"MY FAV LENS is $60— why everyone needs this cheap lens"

It's just a beautiful lens that's really wide and really shadow Which lends it well when you want to crop on 235 But the more I was shooting with this
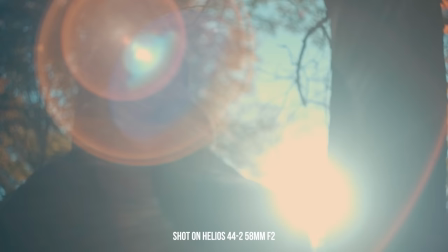4:01 lens this 58 mil helios lens that morning the more I was oh i started to really like what was coming out of this and
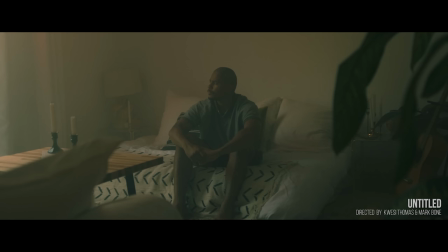4:08 what's great about this lens too is it's a stiff focus sometimes on older vintage lenses they're really loose or they're too stiff
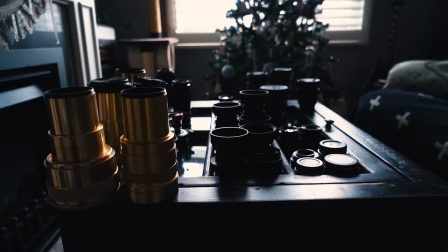4:16 and it can become a bit of a battle trying to work with them also a nice thing too is the f stops on this were a bit stiff my collection of vintage lenses that i have here at the office a lot of the f stops are so loose that you're constantly messing up your shot halfway through but i found at least the version that i have the f stops here it's a bit stiffer which is actually really helpful so you don't have to
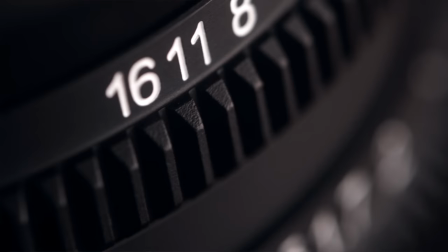4:35 put tape on it now iron glass does adapt these into proper cinema lenses with with proper gears and focal markings but for the time
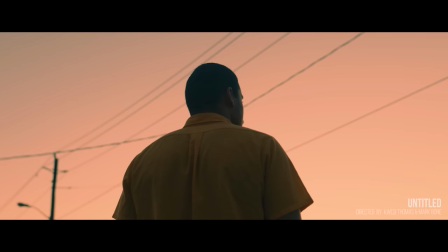4:44 being for under 100 bucks this is probably the nicest lens you can get out there i think it trumps the canon fd50 to me this is my favorite vintage
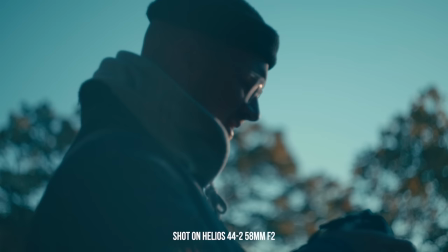4:52 lens that i have and i'm just going to shoot entire projects on it one really interesting thing that happened with this lens too is when i went wide open it became really milky.
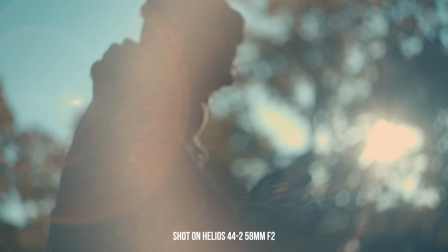5:01 It introduced this white haze over it, almost like I was using a fog filter. And I didn't necessarily hate that because it kind of felt like glass was in front of the lens. And on some of my videos, like the music video I did for Harm, I actually smashed glass,
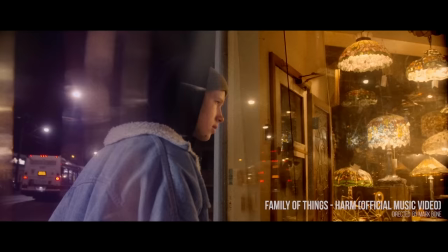5:14 glued it together, and put it in a matte box so that I could shoot through it and have more light beams coming through.
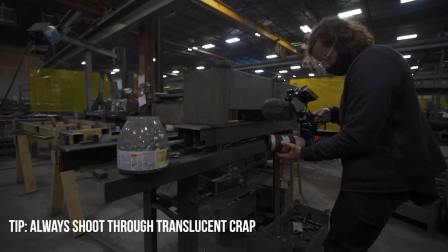5:20 It made the image look more interesting. But you just get that with this lens. It was as if there was all sorts of translucent material in front of this.
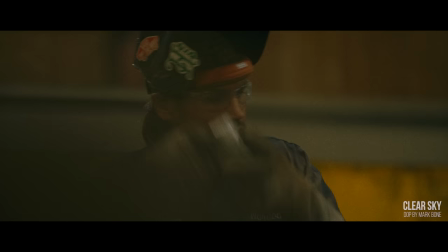5:26 And as I joke on this channel, you should always try and shoot through translucent crap because it adds more interesting layers to your image but this lens just
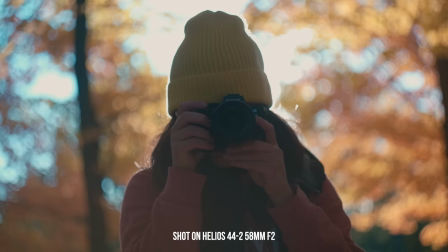5:34 on its own in this park here was doing all of that now sometimes this over flares that's a term that i've made up where it
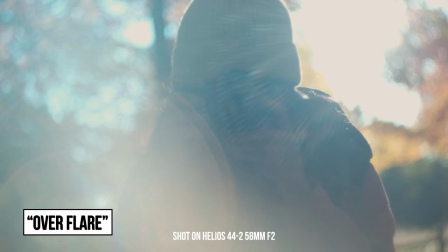5:41 completely blows out your entire image if you point it directly towards the sun that can be a bit difficult and can ruin a shot so you have to be a bit careful but that's something you can work around and it doesn't last that long if you notice it happens you just pan away also being that it's just a 49 millimeter in diameter you may need to get step rings like this so that you can use a normal size this is a 77 mil nd filter so you want to get these step rings to be able to adapt it to that or you can get nd filters that fit on 49 millimeters but for me i don't want to have to buy nd filters for every size lens out there i just use these
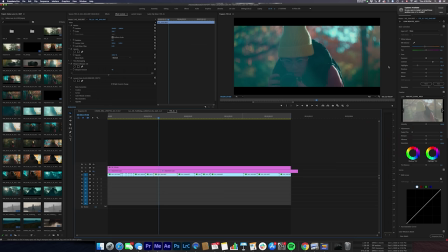6:12 step rings so let's look a little bit of the footage here and i can kind of give you a commentary i actually this footage probably needs
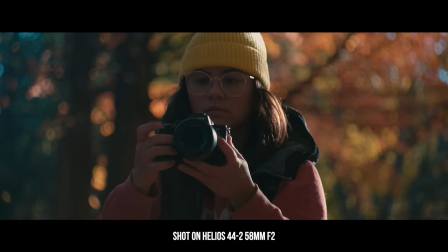6:18 to be warmed up just a bit it was a bit blue this lens seems to put a bit of a blue haze over everything but you can see here the shot with
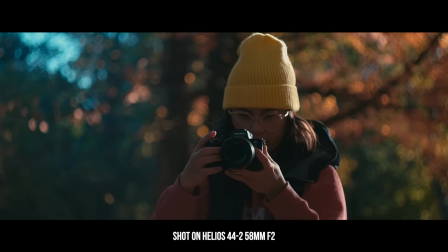6:26 Kim the background has this very unique very interesting bokeh where it has a texture almost to the bokeh it's not overly smooth it kind of has its own character and grit to it that for me is way different than any lens you could use in this circumstance it kind of feels a bit like you're on the far end of the 70 to 200 but what's great is it's only 58 mils and it's much
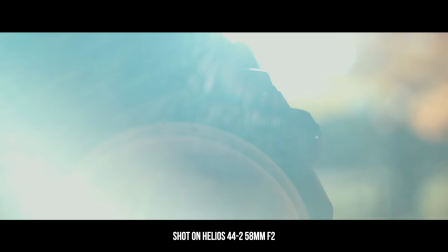6:49 tinier and lighter than using a full zoom lens here you can see some of the flares here like i was talking it can kind of over flare when
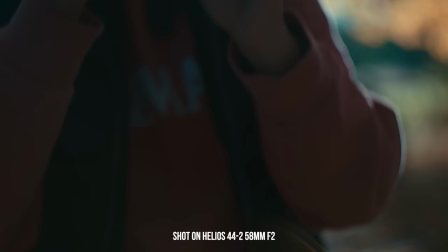6:57 you're writing close on the image but i do love the beams that are coming across here let me actually turn off my 4k crop so
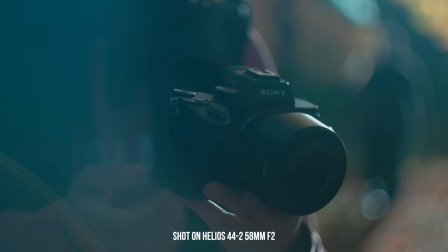7:04 you can see the whole image here i had the anamorphic crop here yeah you can see these beams coming over top and what's really cool is i'll pause it here
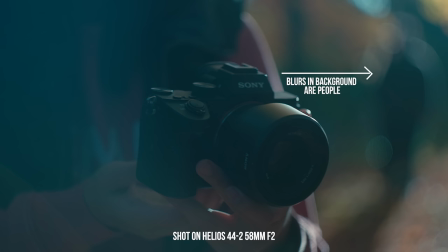7:11 is those blurs up in this top corner those are actually people but this depth of field is so different that you couldn't really
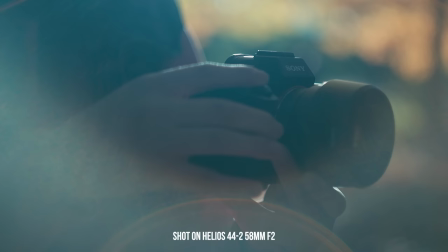7:18 make that out. So I'm just in the park here shooting Kim holding her a7 III here and you're getting all this beautiful flare.
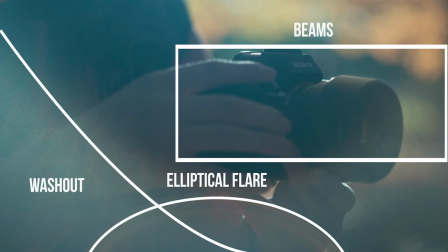7:25 Look at, there's three different types of flare here. We have this washout on the left side. We have these elliptical flares in the bottom left and then we even have the beams coming over the Sony lens here. And then even some haze coming in on the bottom right hand of frame. There's so much happening in this frame and I didn't have any extra filters on the front of this besides an MD filter. So for me, this is a unique frame and allows me to get something really beautiful just by shooting with no lights pointing towards the sun on a normal day.